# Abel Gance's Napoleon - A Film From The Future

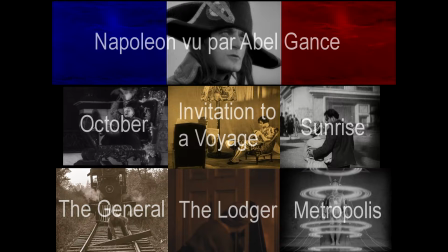4:13 A lot of good stuff came out that year.
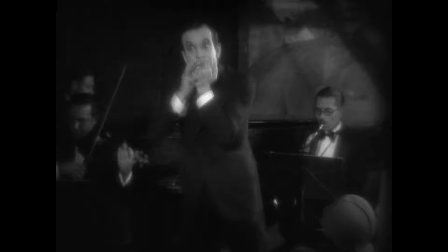4:16 But all that ambition and creativity was no match for one cheap, unimaginative, and really just awful movie.
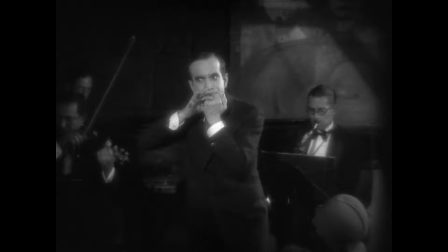4:23 Why?
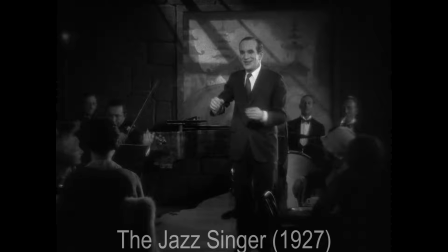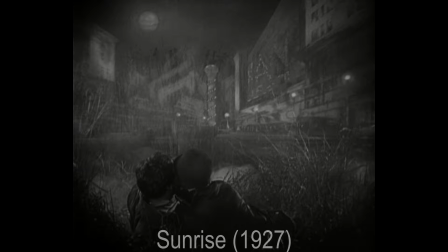4:29 Sound didn't ruin movies, but you can't really call it progress either. One art form died and another took its place.
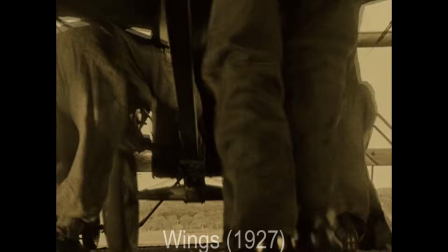4:35 Silent movies were a totally different medium. They had similarities to sound films which adopted some of silent film's basic techniques,
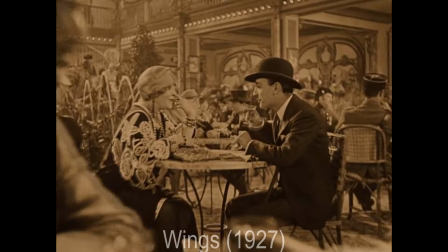4:43 like dramatic camera angles, extreme wide and close shots, the free-moving camera.
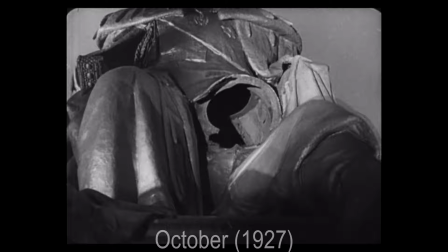4:48 These basics survived, but many of silent film's most interesting innovations did not. The Russians, particularly Eisenstein, wanted to create a new kind of propaganda that could communicate Marxist ideas to illiterate peasants.
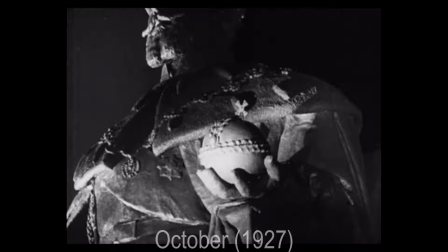5:00 This meant inventing ways of communicating abstract and philosophical ideas through editing and imagery.
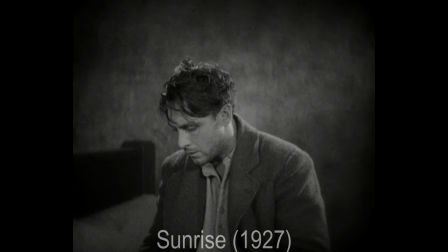5:06 Here, without any words, Eisenstein accuses the church of attempting to use its influence to create a new czarist-like regime.
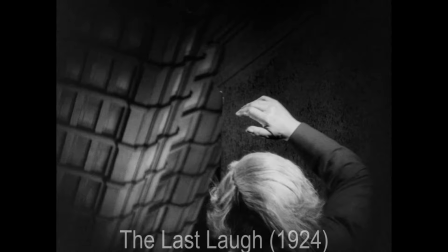5:13 Meanwhile, the Germans and the French were developing ways of visually communicating emotions, thoughts, and states of mind.
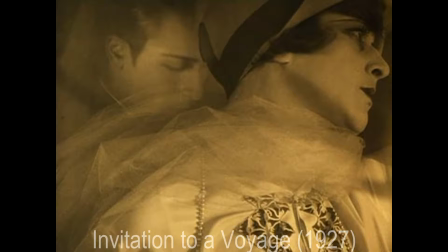5:19 The Germans were trying to make their internationally popular melodramas more emotionally potent, and the French were messing around because nobody was watching their weird movies anyway,
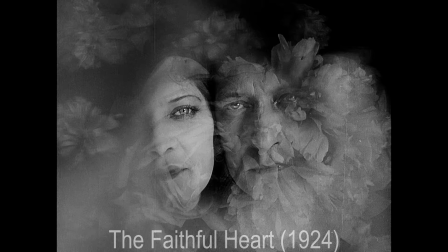5:28 which were usually like the standard narrative films of other countries except that they would burst into random moments of visual poetry,
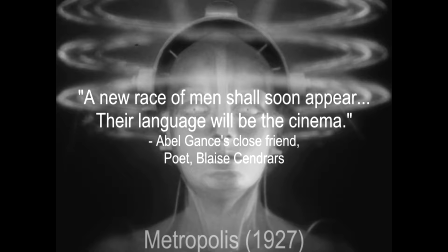5:34 which sometimes depicted the thoughts and dreams of the characters, but other times were just cool looking stuff. The way things were headed, many people believed that film was on its way to developing a new completely visual language.
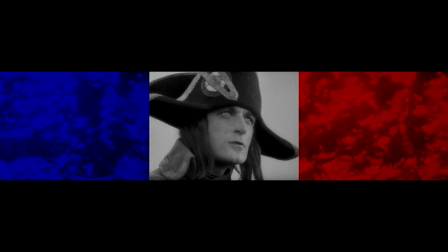5:50 And what about Gantz? He had actually influenced all these countries with his earlier film LaRue,
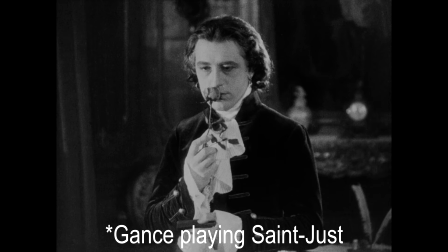5:55 and now with Napoleon he would absorb all their different reactions and combine them towards his own idiosyncratic goal.
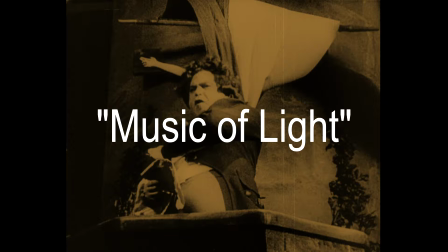6:01 Gantz didn't just want to speak cinema, he wanted to sing it. He wanted movies to become what he called the music of light.
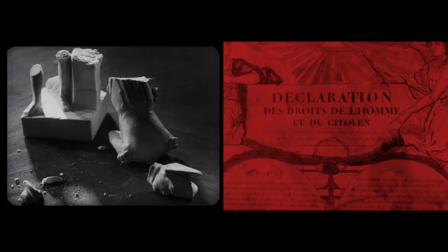6:08 He wanted his movie to communicate ideas, but he wasn't trying to make propaganda or philosophical essay like the Russians.
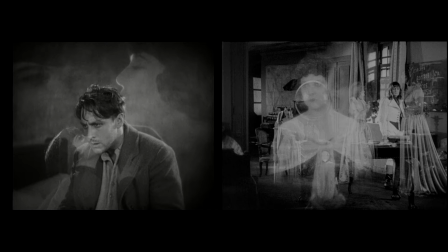6:14 Like the Germans, Gantz visually communicates emotions, but he isn't trying to make a movie about empathizing with or being emotionally invested in the characters.
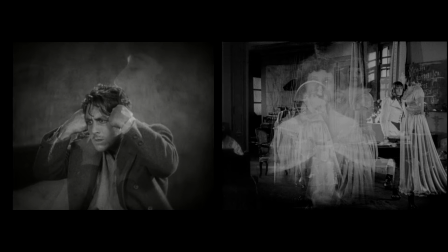6:22 The emotions Gantz is really after are of a different kind.
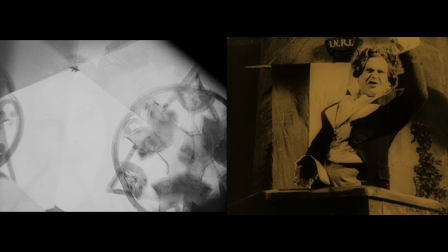6:25 And like other French movies, Napoleon has long poetic visual sequences, but they aren't tangential or random, they're essential to the kind of movie Gantz is trying to make. Let's start with that distinction. Why aren't these sequences random? Because in Napoleon, these sequences aren't a distraction from the drama.
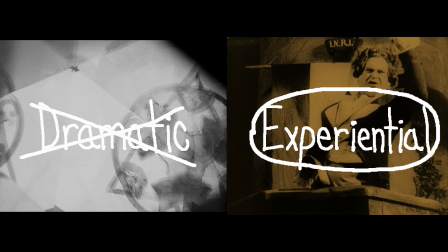6:41 They're its replacement. Ultimately, Napoleon isn't a dramatic film, it's an experiential one.
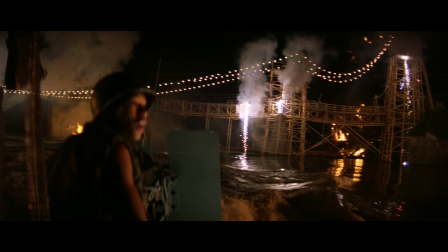6:45 What does that mean? Well, think of other experiential epics like 2001 or Apocalypse Now,
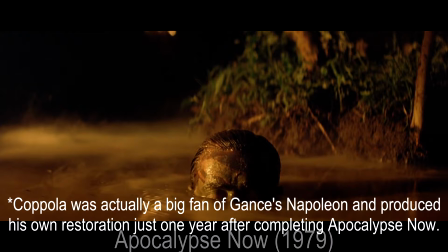6:50 which I'm about to spoil the ending to to help explain our distinction, though it's not really a movie where story spoilers matter much.
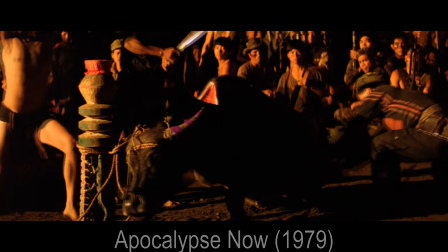6:57 Because in the end, when Willard kills Kurtz dramatically, it's not much of a payoff. We still don't really know anything about Willard's motivations or feelings, and Fat Brando doesn't even put up a fight.
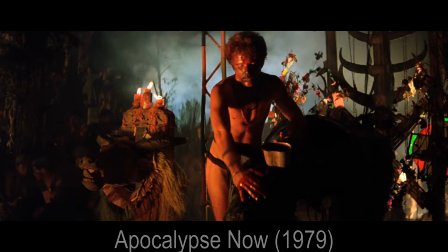7:06 But But the scene still pays off audio-visually. We get the madness, the horror, the visual metaphor of the ritually slaughtered bull, and we're not left disappointed.
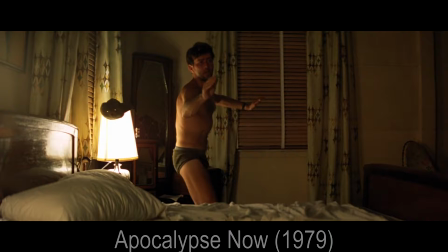7:13 We're satisfied by the experience, not story or character drama.
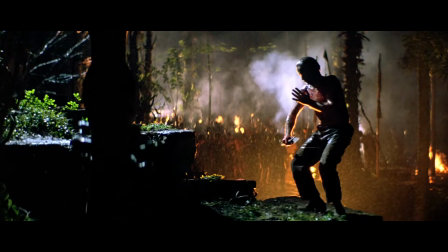7:16 Because the rest of the film, the gradually crazier and crazier experiences on the boat, we're building to this experiential climax, not the dramatic climax between Willard and Kurtz.
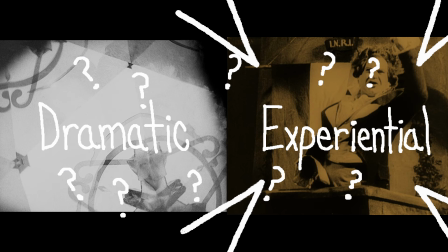7:25 There is our distinction. Many movies offer some drama and some experience. But what's supposed to be the big payoff?
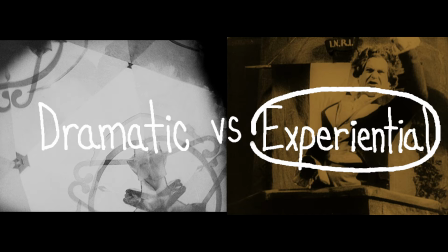7:31 What's the audience staying in their seats for? What is the movie taking its time to set up? That's what makes it a dramatic or experiential film.
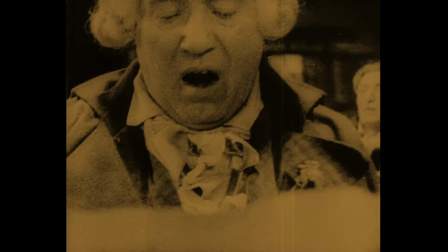7:39 Napoleon is broken up into a series of historical episodes, which usually build up to some grand visual spectacle.
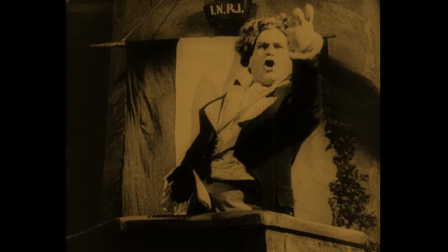7:46 The end of the whole five and a half hour movie is a bunch of guys walking. But it's on three screens.
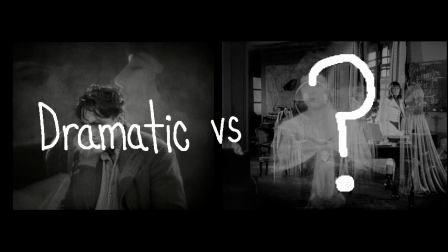7:52 Which brings us back to that second distinction. If Napoleon isn't a dramatic film, what kind of emotion could it offer? Right? not the intellectual empathetic kind where we come to understand a character's motivations and inner struggles, but something more immediate and primal.
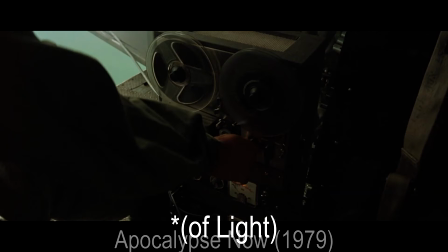8:07 Participative emotion. Like we get with music.
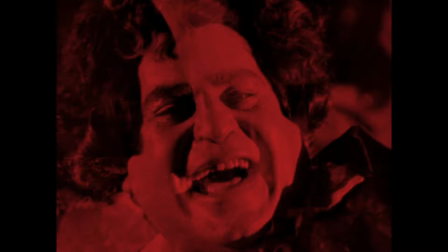8:13 Or from being a part of a crowd. These feelings aren't vicarious, they're visceral, and we share them directly with one another. Like this.